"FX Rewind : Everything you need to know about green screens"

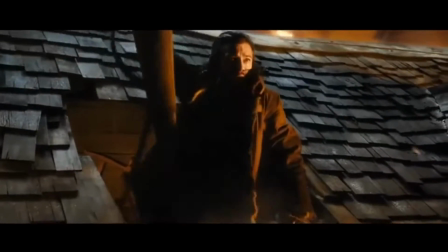(0:01)
You ever watch a movie and something crazy happens and you think, shit, how'd they film that?
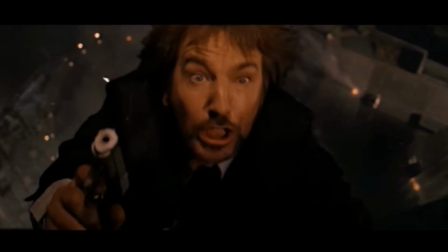(0:06)
I'm the type of person that rewinds and rewatches or even researches the internet just to know exactly how they did that.
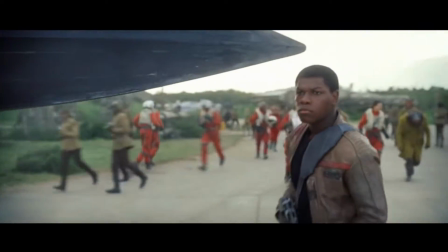(0:13)
Now, I've had you staring at these movies. Some are new, some are old. The reason why is I want to share a technique with you that's been around since the beginning of filmmaking.
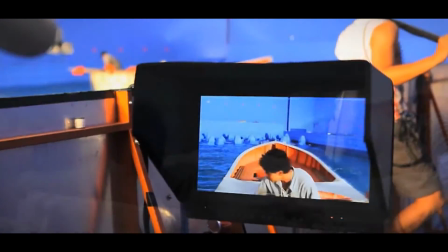(0:21)
The green screen. Now, in my opinion, if you can, practical effects are the way to go.
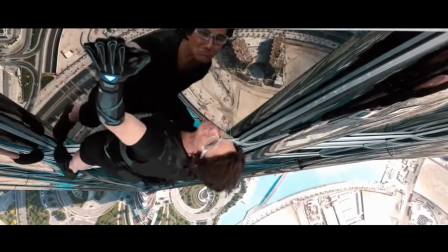(0:27)
They just look better. Take this scene from Mission Impossible Ghost Protocol. Why does it look so realistic?
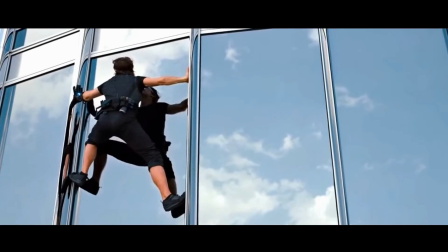(0:33)
Because Tom Cruise is actually hanging off that freaking building. Of course, he's harnessed in, but he's actually there, and it looks amazing.
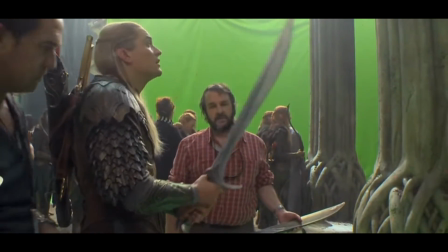(0:43)
But sometimes, you just can't achieve what you want to on practical effects alone.
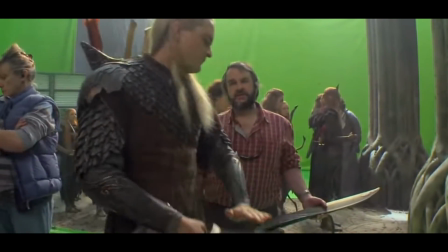(0:48)
In this video, I'm going to analyze some good uses of green screen and some bad uses of green screen.
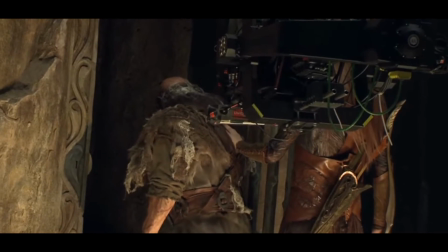(0:52)
And I'm going to teach you what makes a good green screen effect and how you can use green screens in your movies.
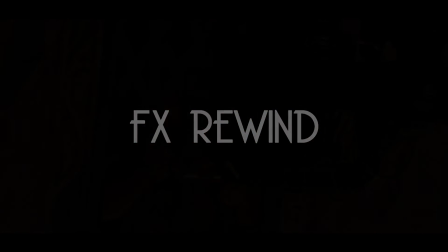(0:59)
My name is Laurent Sparks, and this is FX Rewind. First, I should explain how a green screen works.
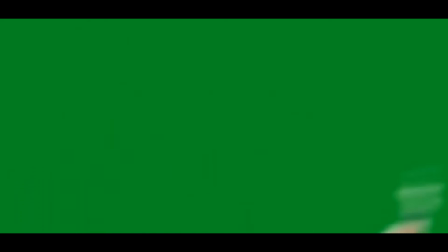(1:08)
Essentially, what it does is it's a bright color that video editing software can pick up and easily key out.
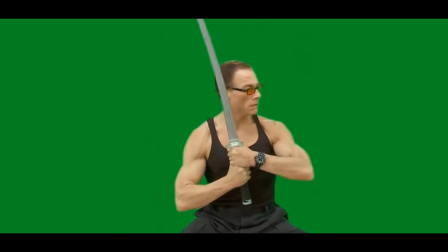(1:15)
And the reason we use green or bright blues is because it's least associated with human skin tone.
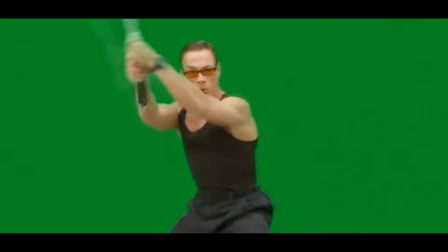(1:23)
If you were to use a pink green screen or a pink screen,
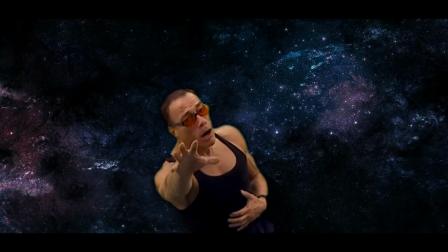(1:27)
you'd have some issues keying it out with humans because it's very close to our natural skin tone, which is the reason they often use bright green.
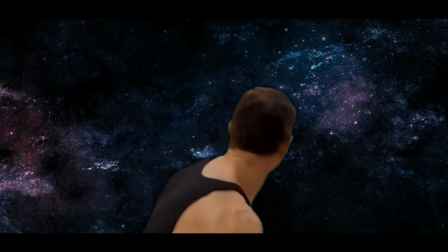(1:34)
And bright green's also, it's very different from most real world objects.
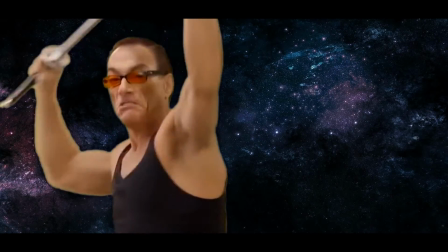(1:39)
You don't see a lot of bright green furniture or bright green clothing.
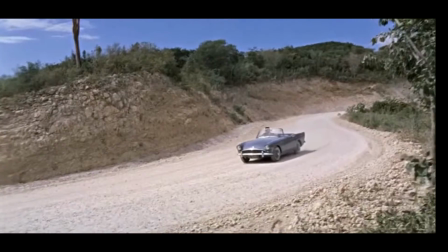(1:45)
It's just a very easy color to key out most of the time. And green screening really isn't limited to static backgrounds.
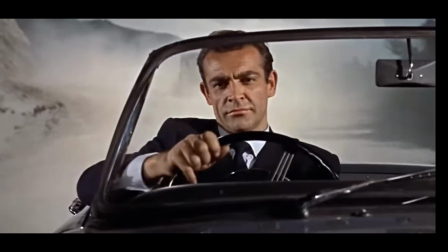(1:52)
We used to see it all the time in old James Bond car chase scenes with the moving backgrounds, or you see it nowadays a lot
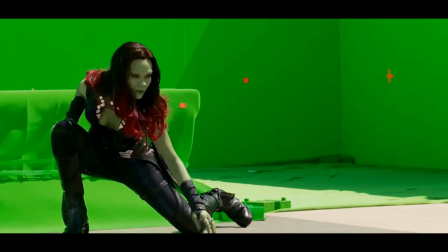(2:00)
to easily implement 3D sets, fake 3D sets onto your film
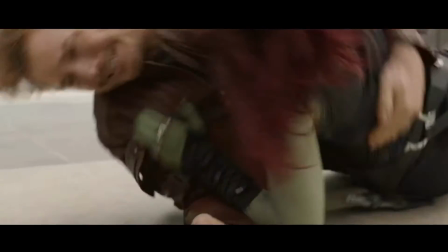(2:07)
because it's way cheaper than building real-world sets.
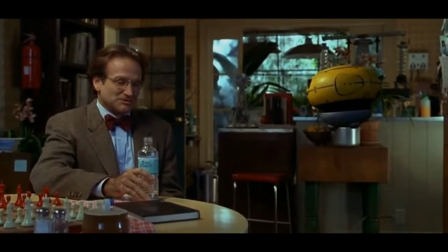(2:11)
It was also used a lot in the movie Flubber for that little floating robot.
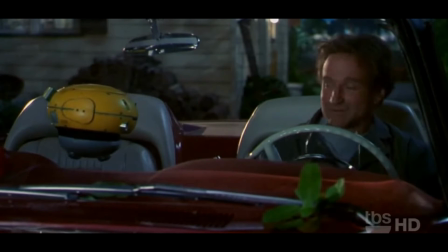(2:17)
I mean, that was just a guy with a green sleeve on. It's really amazing what you can do with green screens if you do it correctly.
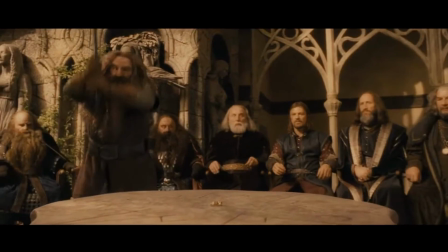(2:26)
And I think a great example of that is Peter Jackson. His work continues to amaze me.
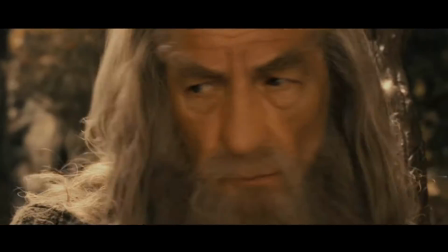(2:31)
With The Lord of the Rings and The Hobbit, it's fucking unreal.
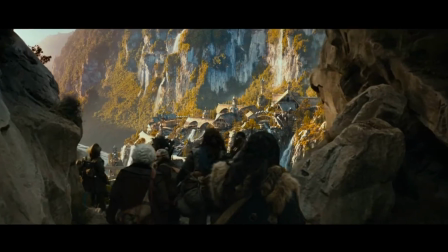(2:36)
He brings you into another world. A lot of it is forced perspective and green screen and just classic camera
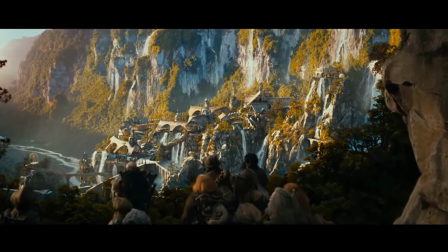(2:43)
tricks and filmmaking tricks that have been around for ages that he just uses in the right way.
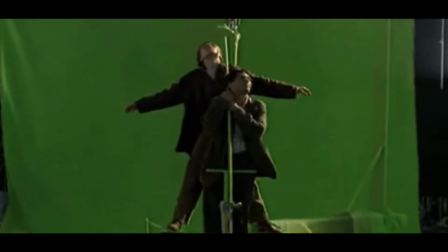(2:51)
James Cameron is another amazing director and amazing artist,
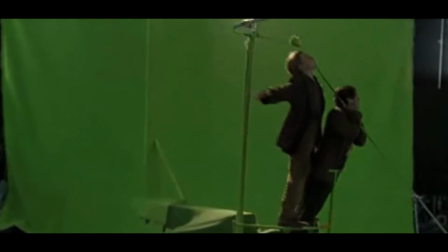(2:54)
and I think his work in Titanic and Avatar especially is just outstanding.
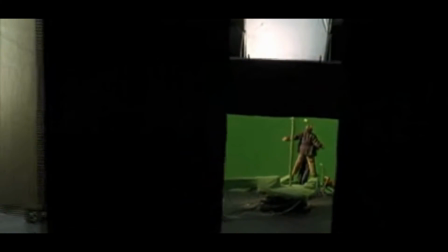(3:00)
The green screen work, especially in Avatar, is second to none.
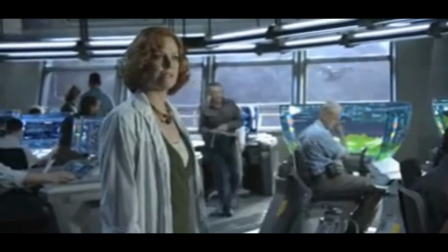(3:04)
I mean, it's really, at the time, it was the first thing that anybody had seen like that, and it
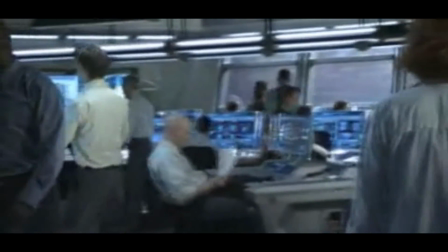(3:12)
stands out more than anything in the work of CGI and motion capture and green screen work.
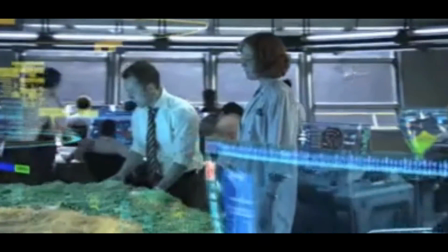(3:20)
It's still such an amazing piece of work and such an amazing movie. I mean, the story's not great, but you can see that the art and the work is here.
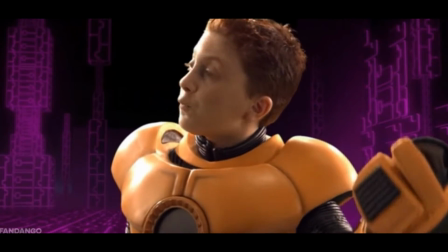(3:31)
We see bad green screening a lot in older videos, but we forgive it because they're older videos.
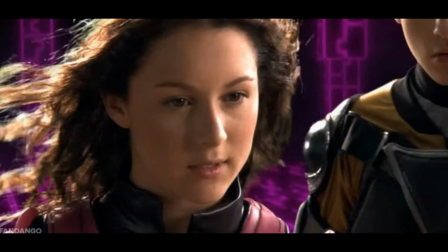(3:36)
And technology's improved a lot since, and now we can create realistic green screen effects pretty easily.
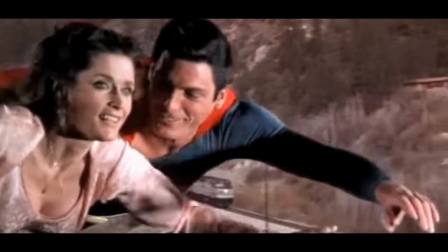(3:44)
Now, I want you to pay attention to these bad green screen effects. Keep in mind they're dated videos and we can forgive that.
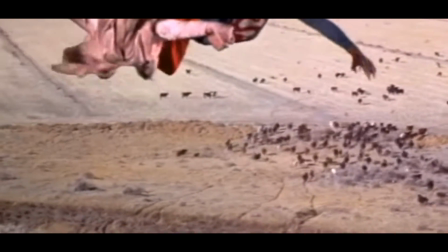(3:51)
But pay attention to what makes them bad, not the video itself.
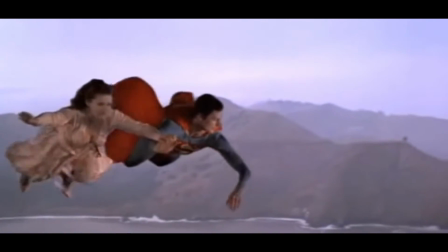(3:54)
You can see that the lighting's off, or that the motion isn't right, and overall it's just not natural.
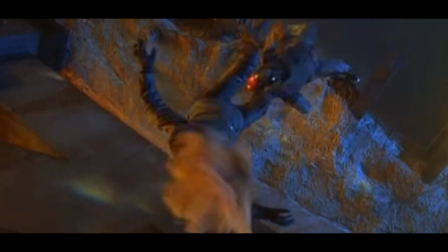(4:02)
It's things like this that make us realize that an actor isn't actually there. It's fake, it's not happening.